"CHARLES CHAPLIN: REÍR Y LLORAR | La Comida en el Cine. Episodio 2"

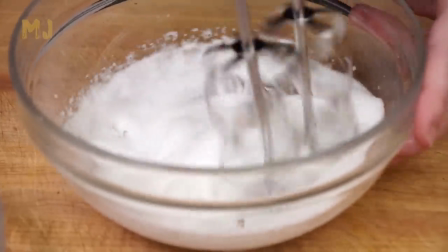4:10 Esta receta de hot cakes era al parecer la favorita de Charles Chaplin, de hecho la saqué de una de las páginas oficiales que tiene dedicadas.
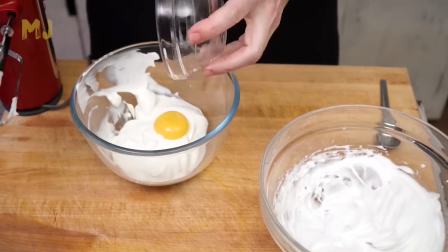4:20 Voila, ya lo tenemos. Sin necesidad de limpiar las varillas vamos a mezclar 200 g de nata fresca con la yema.
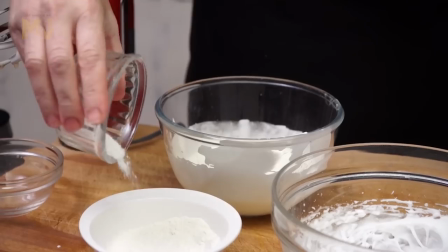4:29 Simplemente batimos hasta que se hayan integrado bien ambos ingredientes. Yo he usado nata fresca o creme fraiche, porque aquí es más fácil de encontrar,
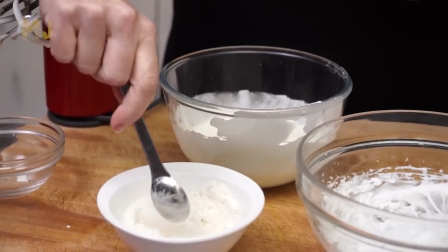4:38 pero los americanos suelen usar crema agria, la conocida como sour cream.
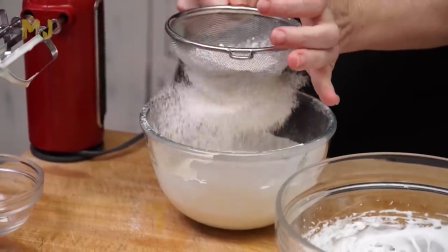4:44 Incorporamos 2 g de levadura química a 50 g de harina de trigo. Mezclamos y tamizamos sobre la mezcla de nata fresca y yema.
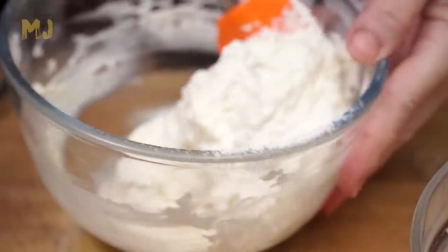4:52 Con ayuda de una espátula y movimientos envolventes vamos integrando la harina con la masa hasta que no nos queden grumos.
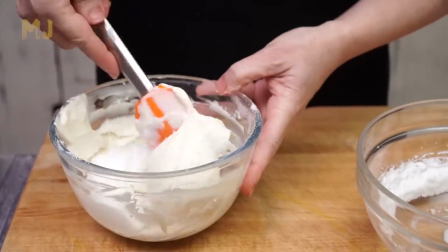5:00 Una vez bien integrado recuperamos la clara montada para incorporarla a esta masa.
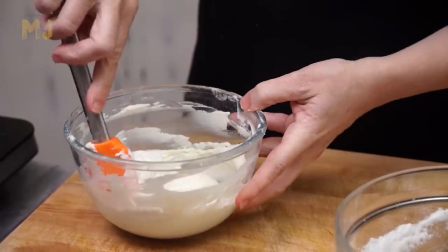5:04 Lo Lo hacemos en varias tandas y con movimientos envolventes, debemos procurar incorporar el aire de las claras a la masa.
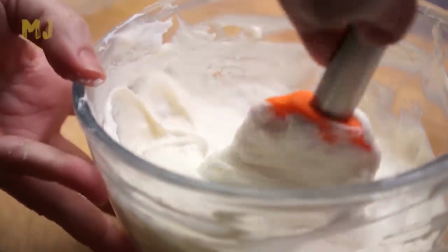5:12 Fijaos que textura más fantástica tiene la mezcla, ¿veis las burbujas?
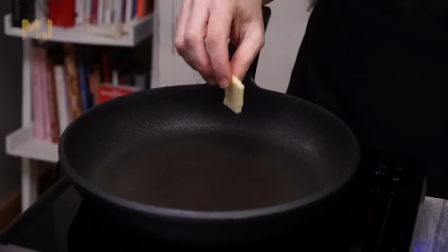5:18 Vamos ya a preparar nuestros hot cakes.
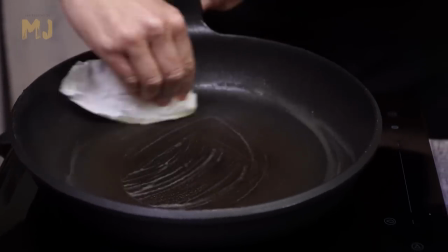5:21 Ponemos un poco de mantequilla en una sartén antiadherente, cuando empieza a derretirse retiramos el exceso de mantequilla con un papel de cocina limpio,
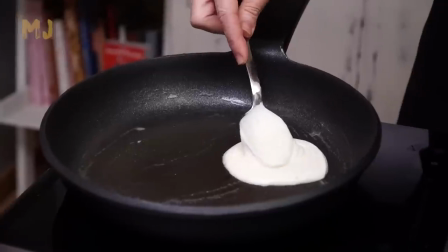5:29 toda la superficie quedará engrasada pero sin exceso. Fijaos la densidad de la masa, se quedará con la forma que nosotros queramos.
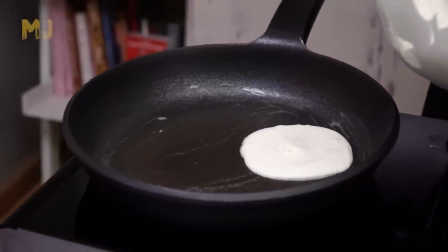5:37 Yo me ayudo con la cuchara, la echo colmada de masa y le doy la forma y tamaño que quiero.
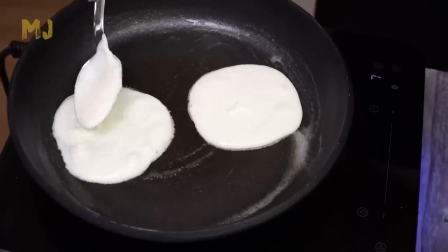5:42 Dejamos que se doren por un lado y cuando veáis que le salen burbujitas ya podemos darles la vuelta.
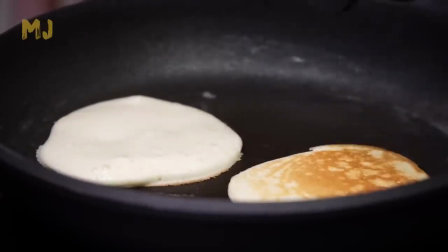5:48 No hace falta darles más vueltas, simplemente las doramos por un lado, las volteamos y dejamos que se doren por el otro.
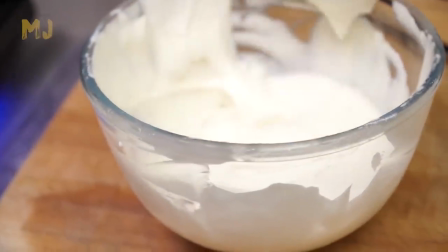5:55 Las vamos colocando en un plato amontonadas, unas sobre otras mientras seguimos hasta terminar toda la masa.
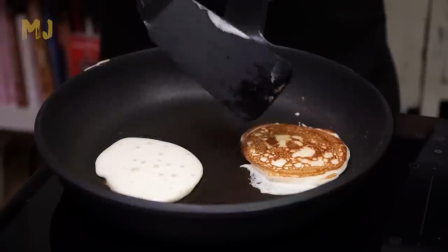6:01 Como suele pasar con este tipo de preparaciones, las primeras no suelen quedar tan bien de aspecto como las últimas, pero están igual de ricas.
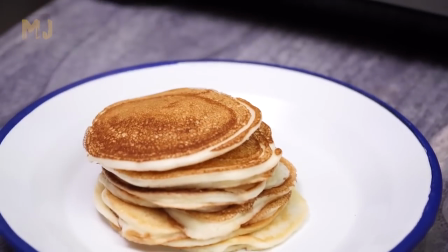6:09 Recordad ir poniendo mantequilla en la sartén si veis que se acaba.
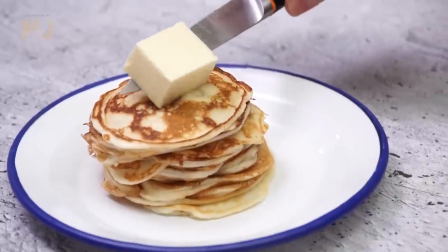6:13 Para presentar, colocamos un buen cubo de mantequilla encima y rematamos con el toque dulce.
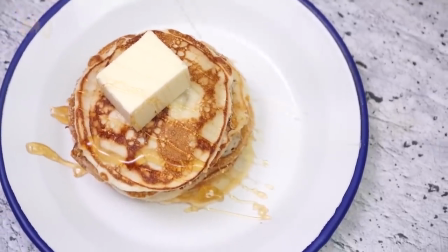6:20 En mi caso he optado por esta deliciosa miel de sierra morena.
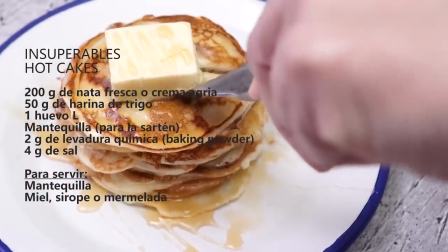6:23 Nunca había probado unas tortitas como estas definitivamente se van a convertir en mis favoritas.
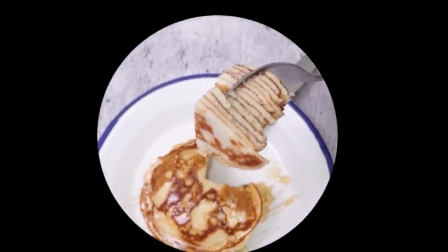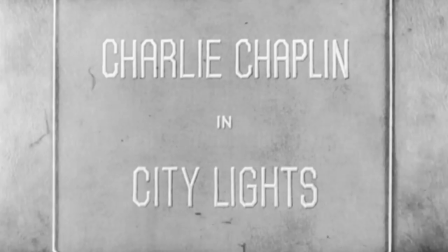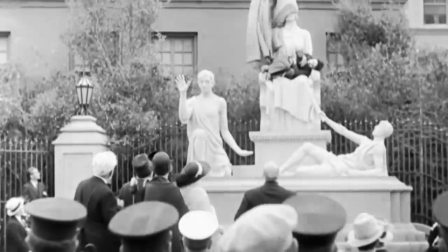6:40 Luces de la ciudad no tiene tantos momentos con comida como los anteriores, y aquí el uso también es diferente.
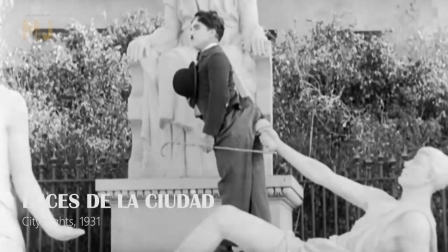6:47 Es la primera película de Chaplin de la etapa sonora, aunque se negó a incluir diálogos y mantuvo los carteles, típicos del cine mudo.
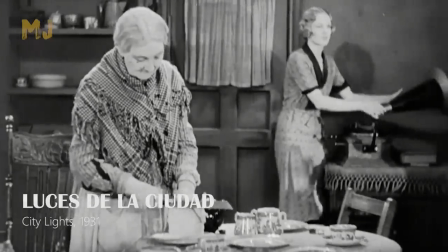6:55 En casa de la chica ciega la abuela corta unas rebanadas de pan de molde, seguramente casero.
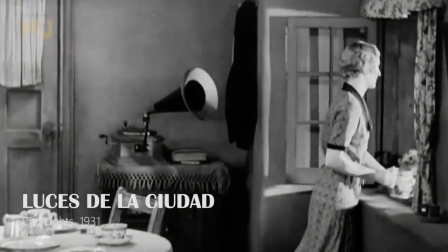7:01 No se ve más comida que ese pan, por lo que se intuye que poco más tendrán para comer.
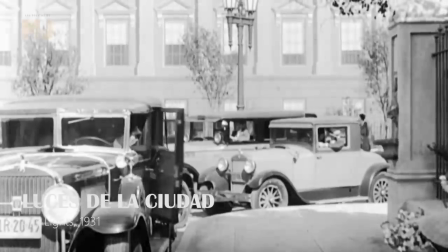7:06 En una secuencia posterior vuelve a repetirse idéntica situación.
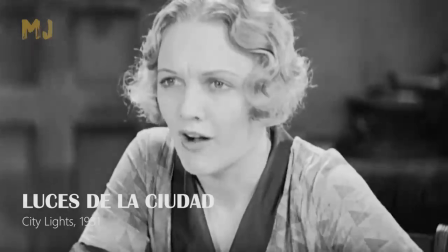7:11 La abuela corta una rebanada de pan de molde en la mesa y nada de comida se ve a su alrededor.
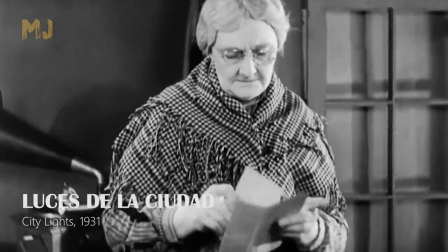7:18 Cuando más adelante los problemas económicos acechan a abuela y nieta, ya no vemos el pan, ni siquiera eso les queda.
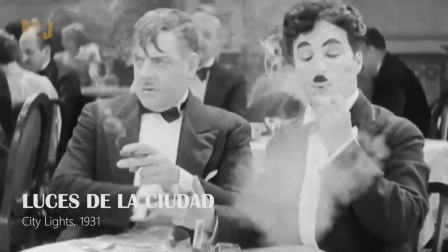7:26 Como contrapunto, en las fiestas de la clase alta no falta la la música, la bebida y la comida.
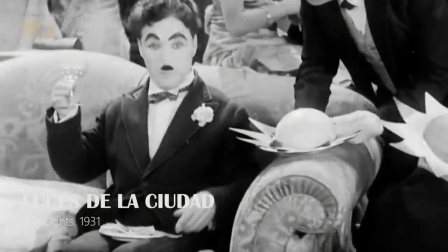7:32 Chaplin se burla de este tipo de fiestas a partir de un simple plato de espaguetis.
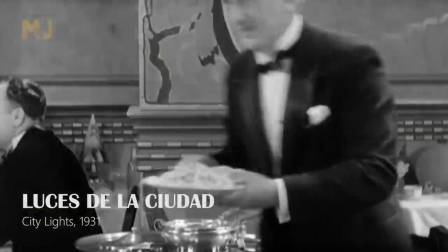7:36 El vagabundo, borracho y poco acostumbrado a exquisiteces, confunde la tira de confeti con un espagueti.
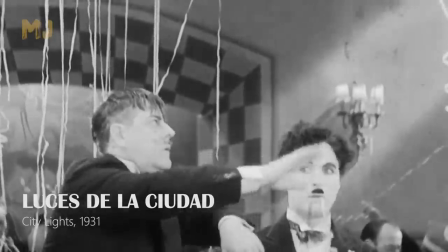7:43 El gag no puede ser más simple, pero a la vez más efectivo. El vagabundo sigue comiendo espaguetis, esta vez de la forma más fina posible.
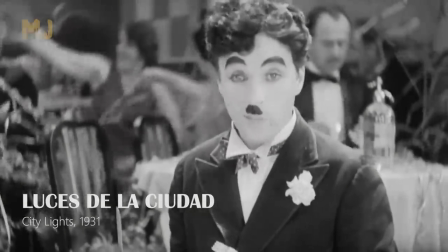7:53 La cámara lo filma en primer plano, pues lo extraño que resulta para él esta acción lo aísla del resto.
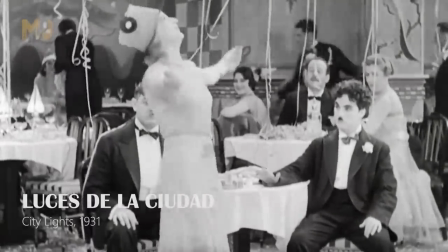8:00 Es muy probable que estos espaguetis blancos fueran una variante de los fettuccine con salsa alfredo.
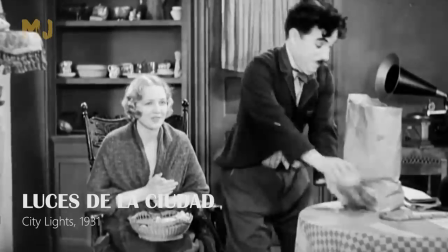8:06 Es una receta creada en un restaurante de Roma, pero que se popularizó extraordinariamente en Hollywood,
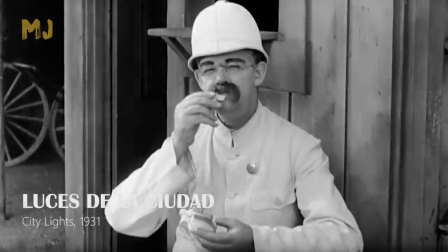8:12 pocos años antes del rodaje de Luces de la Ciudad.
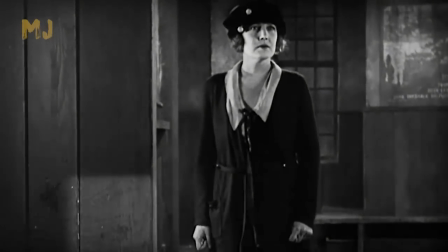8:24 Vemos un ejemplo similar en el uso de la comida en Una mujer de París. Chaplin ridiculiza a los personajes a partir de lo que comen.
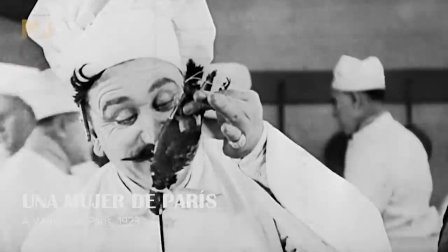8:31 Primero vemos al cliente millonario pasar por la cocina para elegir el ave más pequeña y supuestamente más exclusiva del restaurante.
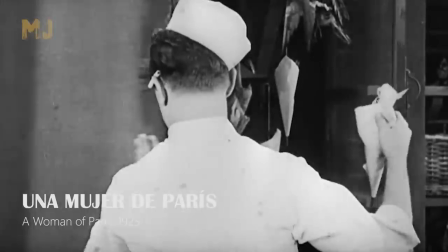8:39 A los cocineros el pájaro simplemente les parece que es pequeño y huele mal.
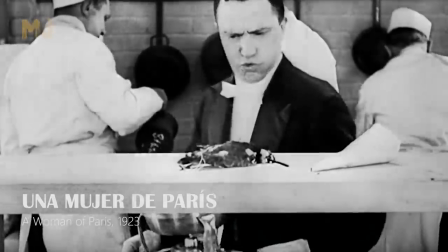8:44 Luego vemos como preparan un plato tan absurdo como caro, unas trufas enteras bañadas en champán.
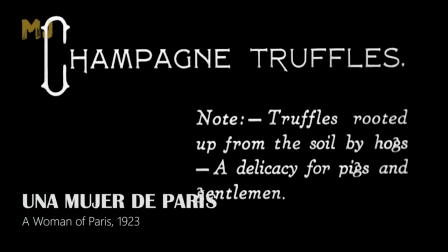8:50 Esta vez no hay escenas cómicas, pues la película es un drama, el primero en la carrera de Chapin.
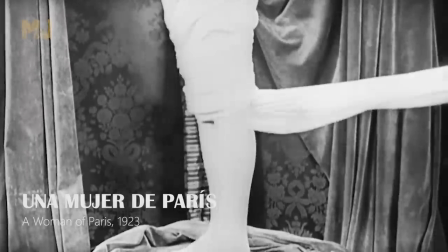8:57 Hay otro momento interesante que comentar, esta vez relacionado con la bebida.
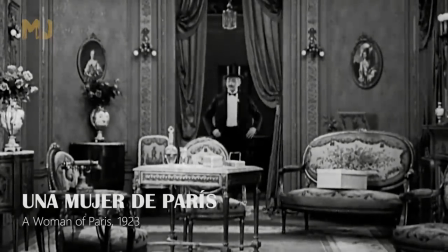9:02 Cuando el millonario llega a casa de Enda Purviance, lo primero que hace es abrirse una botella de vino y beber.
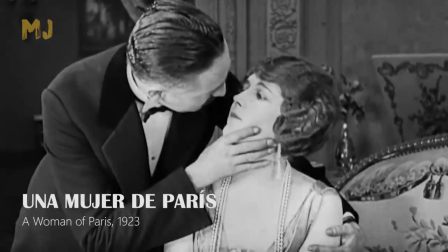9:08 Este gesto tan decidido indica claramente que esa casa es suya y es ahí donde guarda sus posesiones, ya sea vino o mujeres.
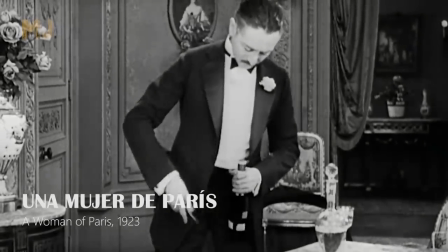9:17 La botella de vino estaba dentro del armario, de la misma forma que la chica estaba dentro de la habitación.
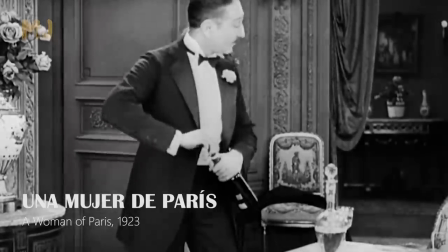9:23 Ambas salen por la puerta casi a la vez.
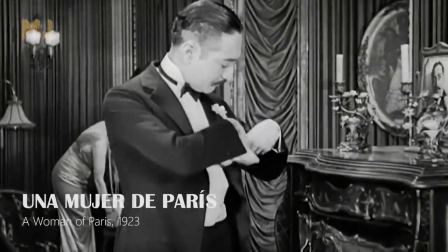9:27 Mirad que plano, el millonario en primer término, al fondo su servicio, la criada y la amante.
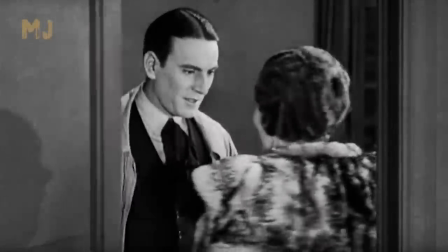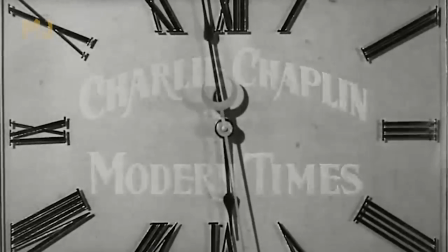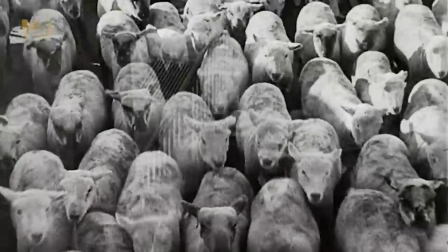9:47 Tiempos modernos. Es, junto a luces de la ciudad, la obra más redonda y brillante de Chaplin.
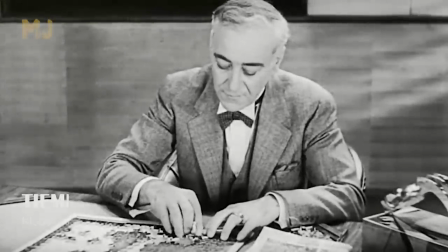9:53 La crítica al capitalismo y la enorme desigualdad entre clases que provoca llega a su momento más
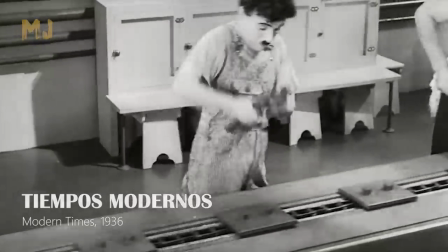9:59 surrealista cuando el patrón de la fábrica decide sacar el máximo provecho al tiempo del almuerzo de sus trabajadores.
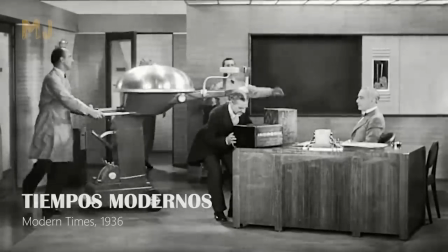10:06 Un nuevo invento consigue que el trabajador pueda alimentarse sin dejar de producir ni un solo instante.
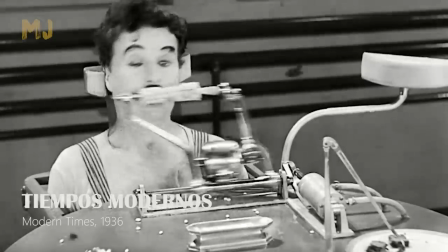10:11 El invento acaba siendo un auténtico desastre, pero las consecuencias de ese desastre solo las paga el trabajador.
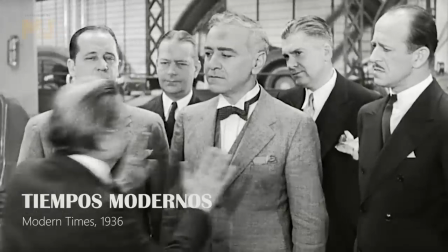10:20 El espectador reirá carcajadas, viéndose reflejado a pesar de la exageración.
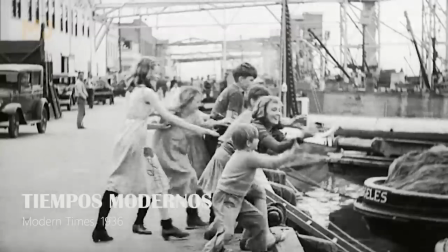10:26 A la bellísima Paulette Godard la vemos por primera vez mientras roba plátanos para su familia y otros chicos pobres,
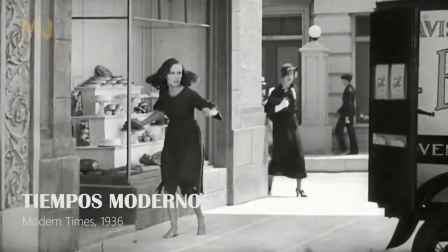10:33 y su primer encuentro con Chaplin será después de un nuevo robo, esta vez una barra de pan.
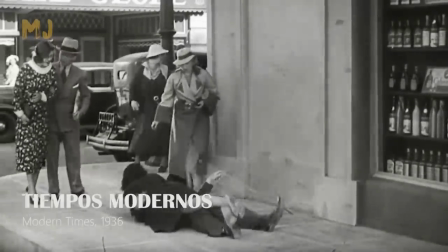10:39 Hay muchos momentos con comida en tiempos modernos.
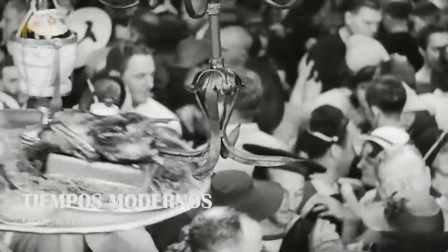10:42 Uno de los más recordados es cuando Chaplin de camarero pasea un pato asado por todo el salón de baile ante la desesperación del cliente.
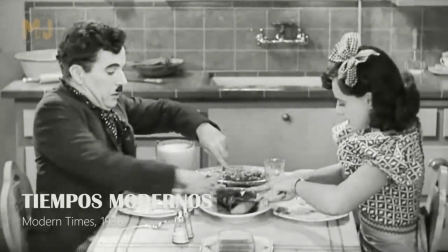10:51 La comida mueve a los personajes, sueñan con la abundancia de comida o disfrutan de ella cuando se lo pueden permitir, siempre a partir de la pillería.
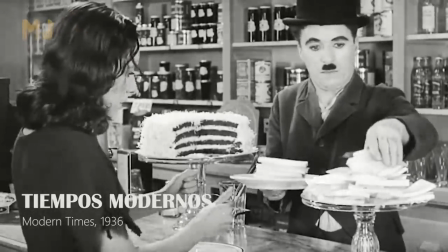11:00 Por ejemplo, cuando se quedan de vigilantes de noche en un centro comercial o cuando Chaplin encarga una comilona en un buffet sin intención de pagar,
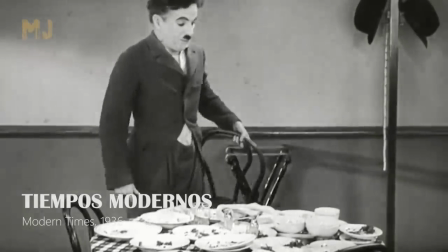11:08 pues sabe que irá directo a la cárcel, donde vive sin preocupaciones.
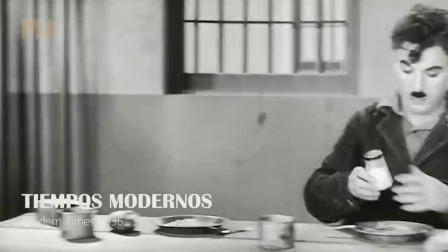11:12 En la cárcel hay otra divertidísima secuencia cuando el salero del comedor resulta estar lleno de cocaína.
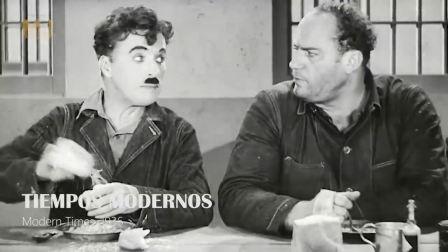11:18 Chaplin no solo era un genio interpretativo con una enorme capacidad cómica, también sabía cómo imprimir el ritmo adecuado a cada secuencia.
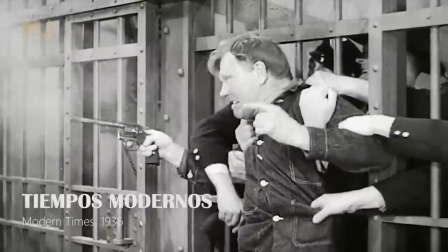11:26 De sus primeros cortos creados a partir de la improvisación e inspiración del momento,
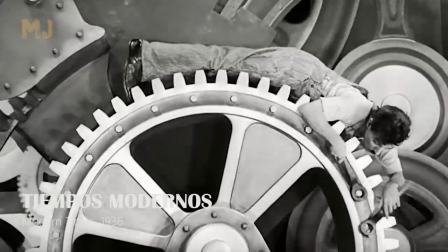11:31 pasó a elaborar obras tan complejas como tiempos modernos, llenas de detalles y matices.
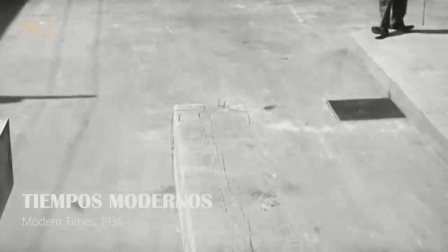11:37 Los gags no solo hacen reír, también hacen avanzar la acción y nos ayudan a entender a los personajes,
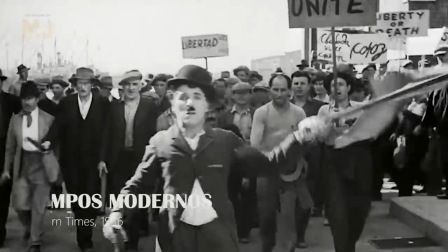11:44 e incluso se permiten ir más allá, ya sea en forma de crítica o introduciendo elementos puramente dramáticos.
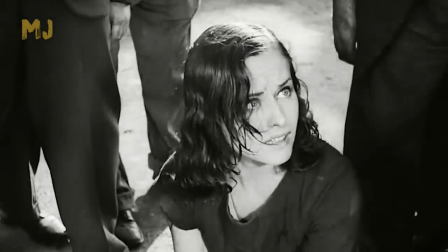11:51 En esto fue un director arriesgado e innovador. De todas las comidas que hemos visto en esta última parte, no nos vamos a quedar ni con la trufa al champán de una mujer de París, ni con la máquina de la fábrica de tiempos modernos, ni con el pato asado mareado, nos vamos a quedar con los espaguetis con salsa alfredo de luces de la ciudad.
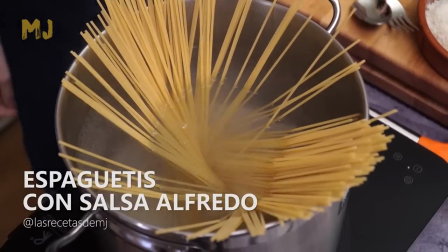12:15 Esta receta también podría llamarse como sacar un recetón con tan solo 3 ingredientes, Eso sí,
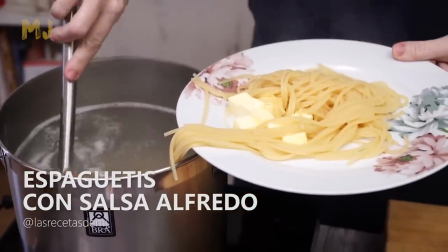12:22 ni se te ocurra hacerla con cualquier pasta, cualquier queso o cualquier mantequilla.
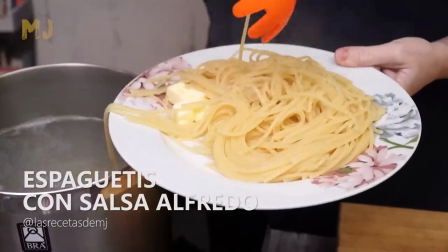12:27 Eso sería como no hacer nada.